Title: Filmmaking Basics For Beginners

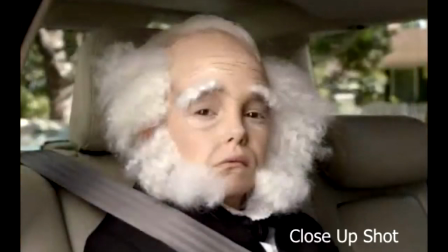[7:49]
and this is uh the second to last scene of where we see the final product where actually she did a really good job if she did that in summer in makeup but that's a close shot and this is the one shot that's actually moving where the camera appears to be mounted on the
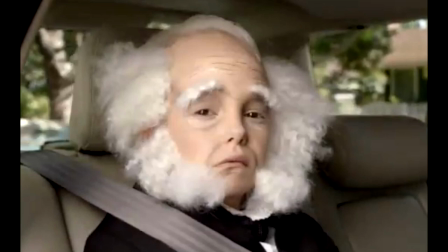[8:02]
side of the car this shot and the next shot are the only two shots in this whole thing where the the camera is actually moving and
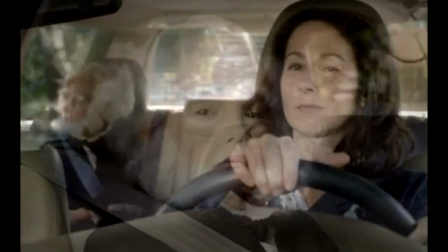[8:11]
even when it's the camera's moving it's actually locked down so um and here's the final shot and this is a two shot and it's kind of we
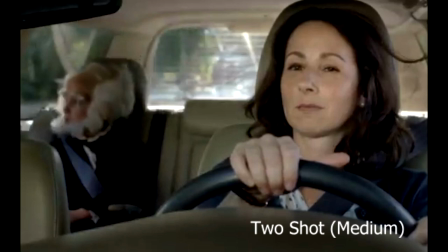[8:20]
say about a medium uh but it's it really says it all right here job done and you can see by her face there's been a change in her emotional state from the beginning uh to to now so there's been an emotional switch with her and that's important as we kind of go into
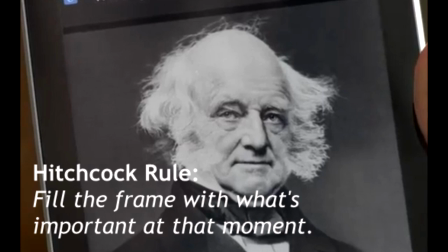[8:37]
summary so summary real quickly is the hitchcock rule and that is to fill the frame with what's important at that moment in time so as
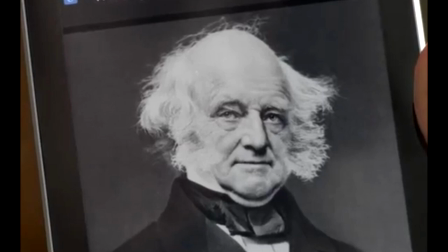[8:45]
you notice and look back over this video you'll see whatever was important in the story at that time filled the frame and that's where you direct the viewers
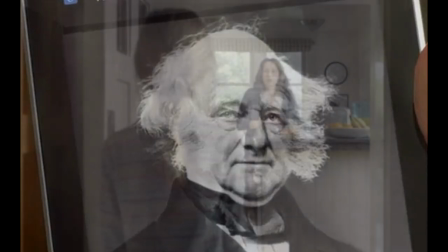[8:54]
attention either by depth of focus depth of field focus and you know framing and this is really
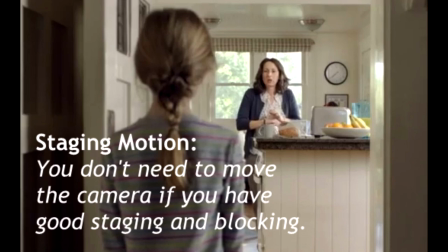[9:03]
key and what we loved about this commercial is you don't need to move the camera if you have good staging and blocking all of the shots in this camera all of these shots in this entire
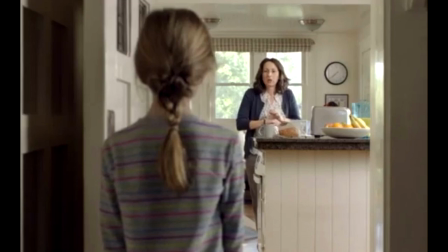[9:11]
advertisement were locked shots locked static shots but it was carefully thought through and choreographed so that there was enough in-frame movement, particularly this opening sequence shot, which is really well done and staged.
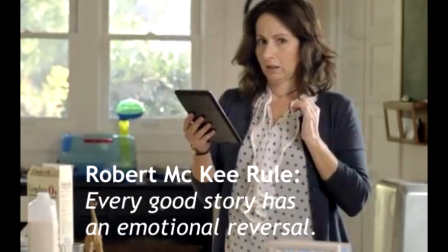[9:26]
And the third point is what we would call the Robert McKee rule is every good story has to have an emotional reversal.
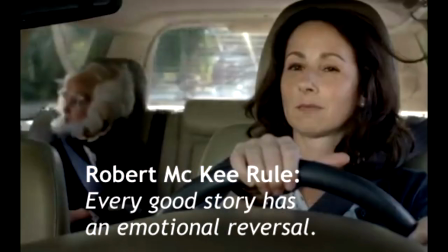[9:33]
So she went from either from negative to positive or positive to negative. That's important.
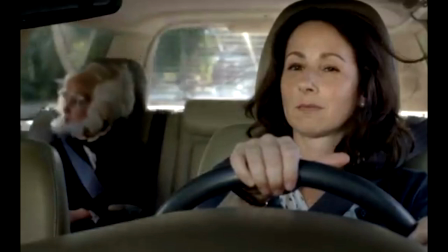[9:38]
And that moves the story forward. Seeing that emotional switch, there has to usually be one in most good stories.
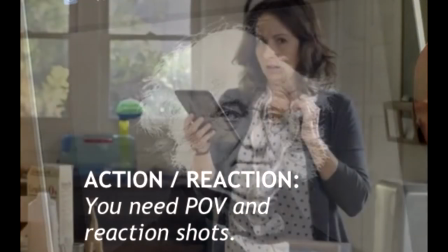[9:45]
And then finally, don't forget your action reaction shots you need to have a point of view we need to get inside the character's mind see what they see
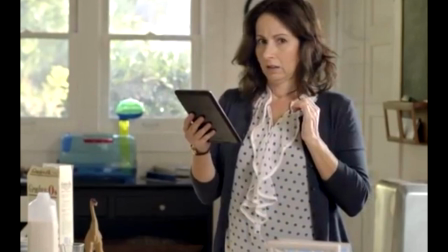[9:53]
but then we need to also see how they react to what they're seeing and that's critical and you know to create a really great movie so we hope you found this helpful and keep good work and keep filming